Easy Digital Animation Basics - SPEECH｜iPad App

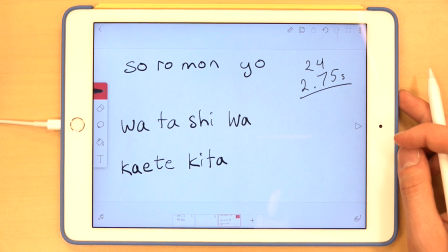3コマ撮りで2秒18コマです21枚
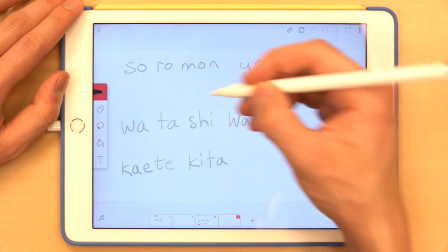それを先にやりましょう22枚にしておきましょう18コマだから22枚
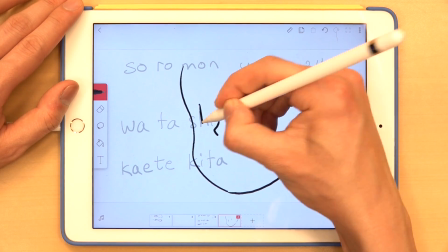顔を描いてそれを22枚7、
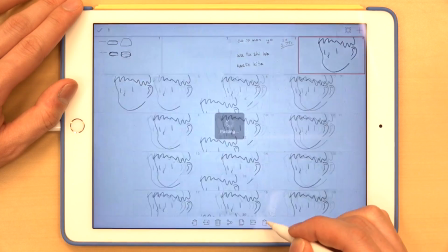8、9、20、21、22戻ります1
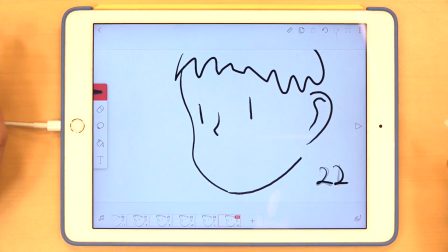122最初は閉じた口から閉じた口
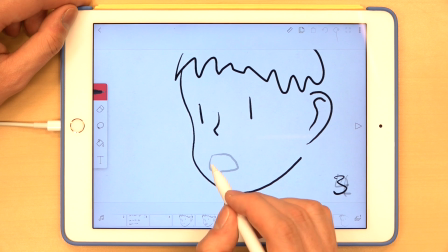そして、ソソロ一枚閉じた口を入れるそして、ソロまた閉じた口実際に動かしてみて、少し難しいなと思ったら
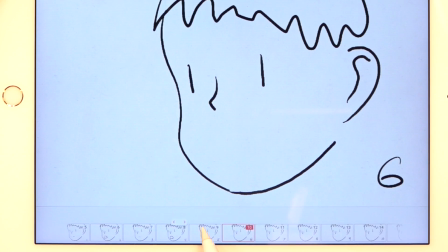他の方にしましょうソロモそして、中の大きさを入れます
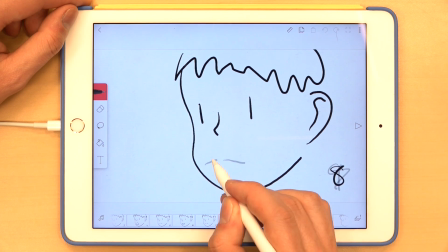ソロトロモンヨヨの方が伸ばします
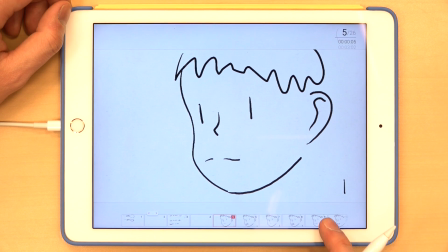開き口の上に閉じ口を持ってくると、急に終わる中口を挟んで閉じるなるほど、ここに少し小さくなります
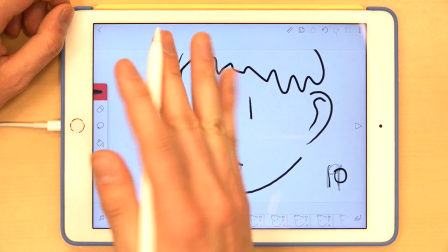そして、私これもあ、ダメトロモンヨと言われています
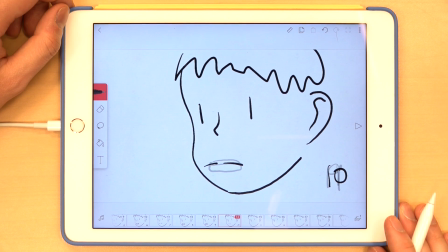その後、次の言葉が始まる前にドレスがあるだから、閉じ口でいいじゃあ、閉じ口を何枚入れますか?ソロモン411枚目は閉じ口ですでは、
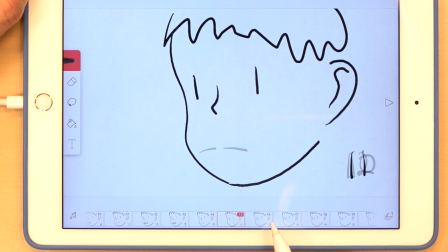9枚、10枚を閉じて、11枚を閉じて
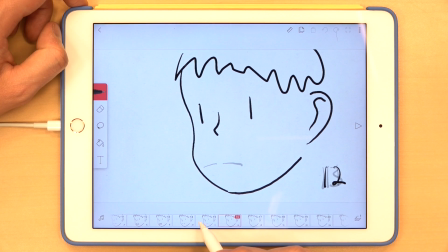12枚から始めます2枚くらい閉じた口で
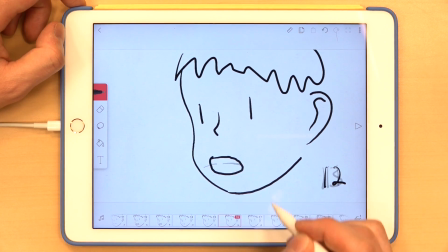12枚から私は閉じた口ですランダムであれば、何か見えますそれでもいいです閉じた口
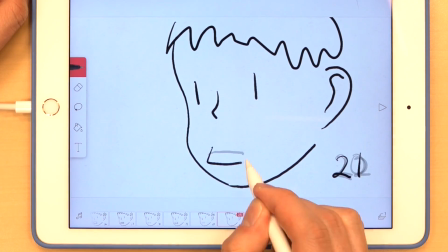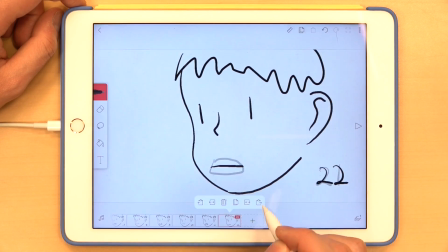私はもう一枚作ってみます作ってみます2、3何か?
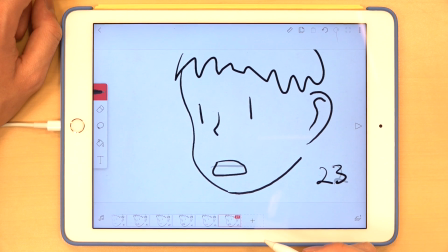早口だから、3コマで追加すると2コマで追加する3コマでも見せられるので、そこはランダムに配置することで、喋っているように見せるだから言葉に縛らればダメ口の形よりタイミングを守る方がいい
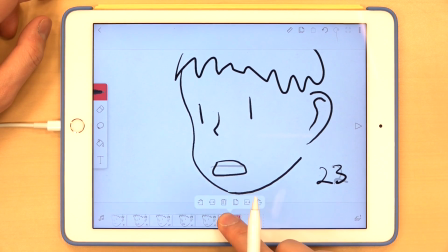セリフの長さをこれがなくても、タイミングを守るために再生しましょう
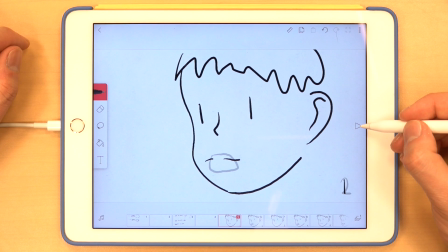できたかな?まあ、喋っているように見えますか?では、私はやってみましょうソロモンよ、私は帰ってきた
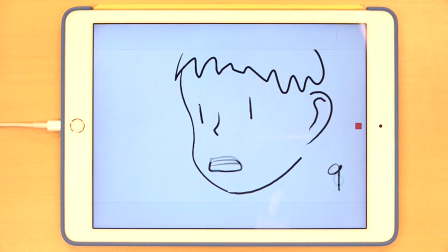ソロモンよ、私は帰ってきてそうです。全然できていない1秒に4倍速くなります
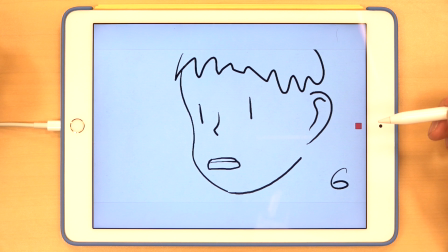ソロモンよ
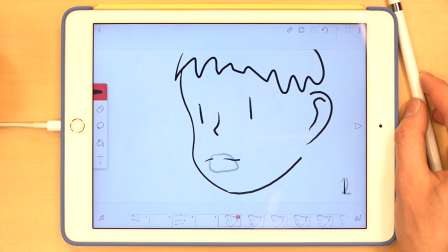私が帰ってきた声優の仕事の難しさを感じています
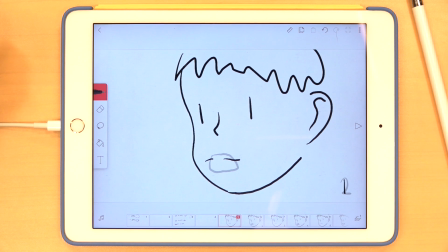無理やり入れなければならないところがありますカッティング、編集を済ませて、声優がセリフを入れるときに完成されたフィルムはできるスケジュールではありません
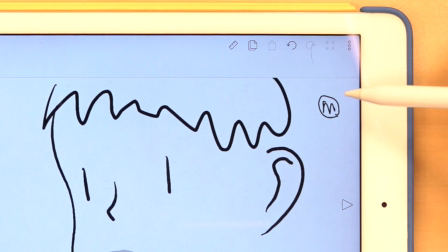キャラクターに丸が出て、この丸があるときはセリフを喋って、それが消えると、セリフが無くなってしまう
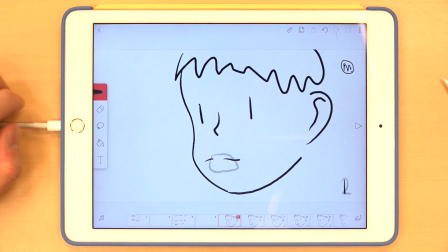そういう面倒なことをやっている面白いでは、私は同じセリフを描いてもらえますか?
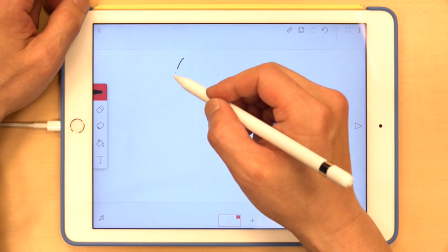では、先ほどのように、22枚を作ります顔の形を
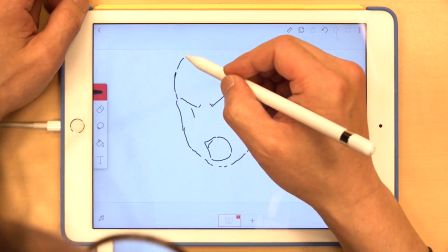パイロットっぽいポーズはこのようなものです。